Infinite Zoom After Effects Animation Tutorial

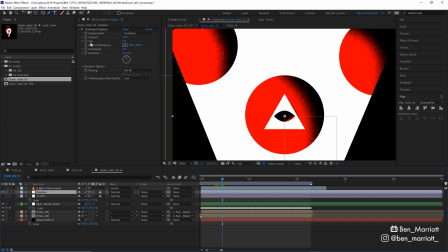[8:04]
I've added an adjustment layer with a turbulent displace effect on there i've set the size right down to the minimum of two pixels and the amount to 30 and
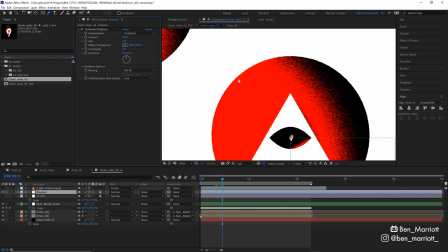[8:12]
this just helps give the edges a bit of you know irregularity on those clean vector shapes and it also helps push the crunchiness of that dissolve blending mode a bit further and makes them match into each other and you get a bit more of a softer gradient in between them which i
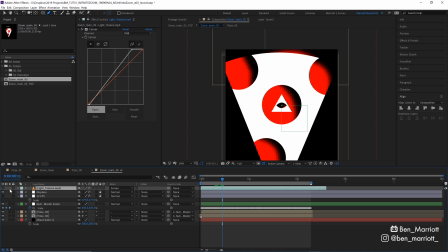[8:26]
think just looks a bit more natural and textured i've then added this light looping texture over the top This is a looping texture I use
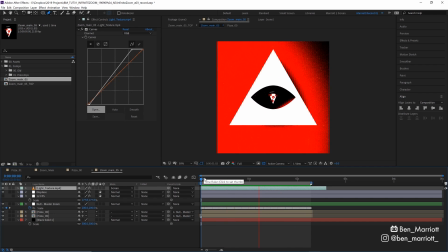[8:33]
in almost all of my illustrations.
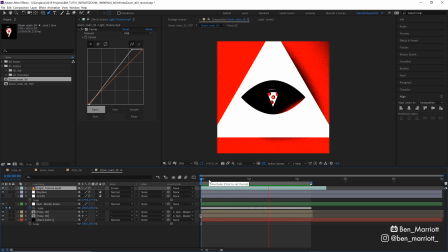[8:35]
It is just a piece of paper that I painted black and I've got it rotating and looping four times and I've just put that on a loop.
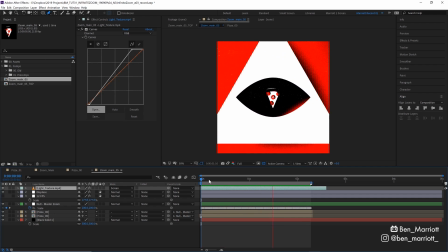[8:43]
I go into more detail on how to create these from scratch in my looping texture tutorial, but you can nab this one from the working files if you want.
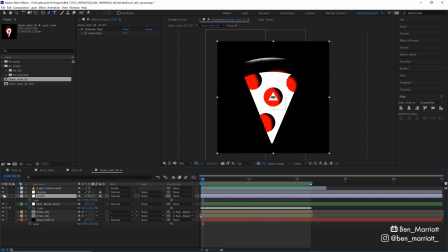[8:49]
I've then added an adjustment layer with the posterized time effect set to 12.5 frames per second.
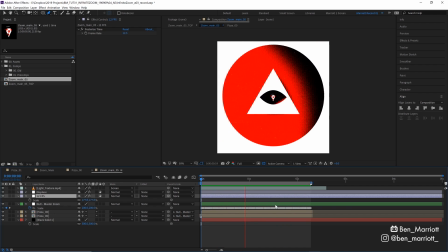[8:54]
This is because I generally prefer the look of things animated on 2 to 12 frames per second, but that's a personal preference and not necessary at all.
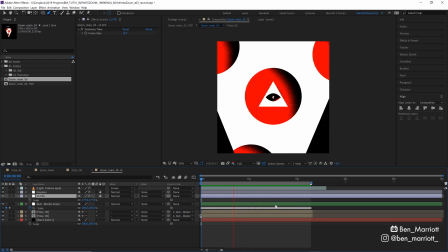[9:02]
If you want that super buttery smooth you can go to 25 or 30 or even higher if you want.
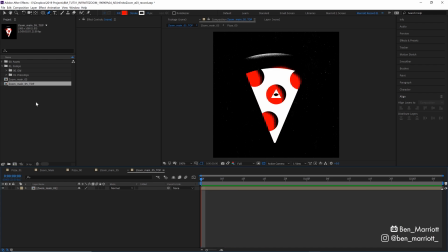[9:07]
One last thing I've done is placed that entire main comp into a new comp that's scaled down to 1080 by 1080 pixels wide.
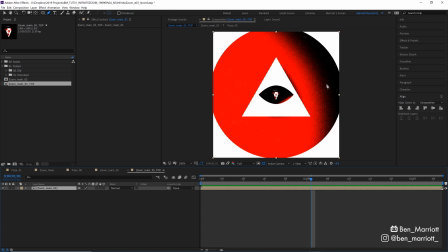[9:14]
This is for the final export and I'm mainly doing this so that when we scale down that main comp and I'm mainly doing that to get a nice result in these sort of noisy textures here.
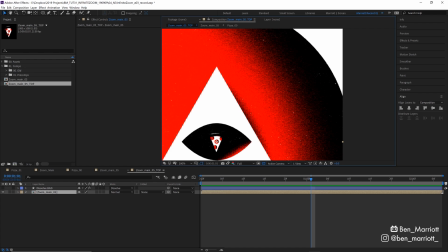[9:23]
By scaling it down and using that turbulent displace effect earlier, you really remove a lot of the nasty crunchiness that you'd get with the normal dissolve blending mode here. So we go from this here on the left to this on the right, just by scaling it down and then adding that turbulent displace effect. And this just turns it into a nice, pleasant, textured gradient. I made a short playlist of some related videos that I think you'll enjoy if you've made it this far. I'll see you in the next video and please consider subscribing if you'd like more of these videos every week.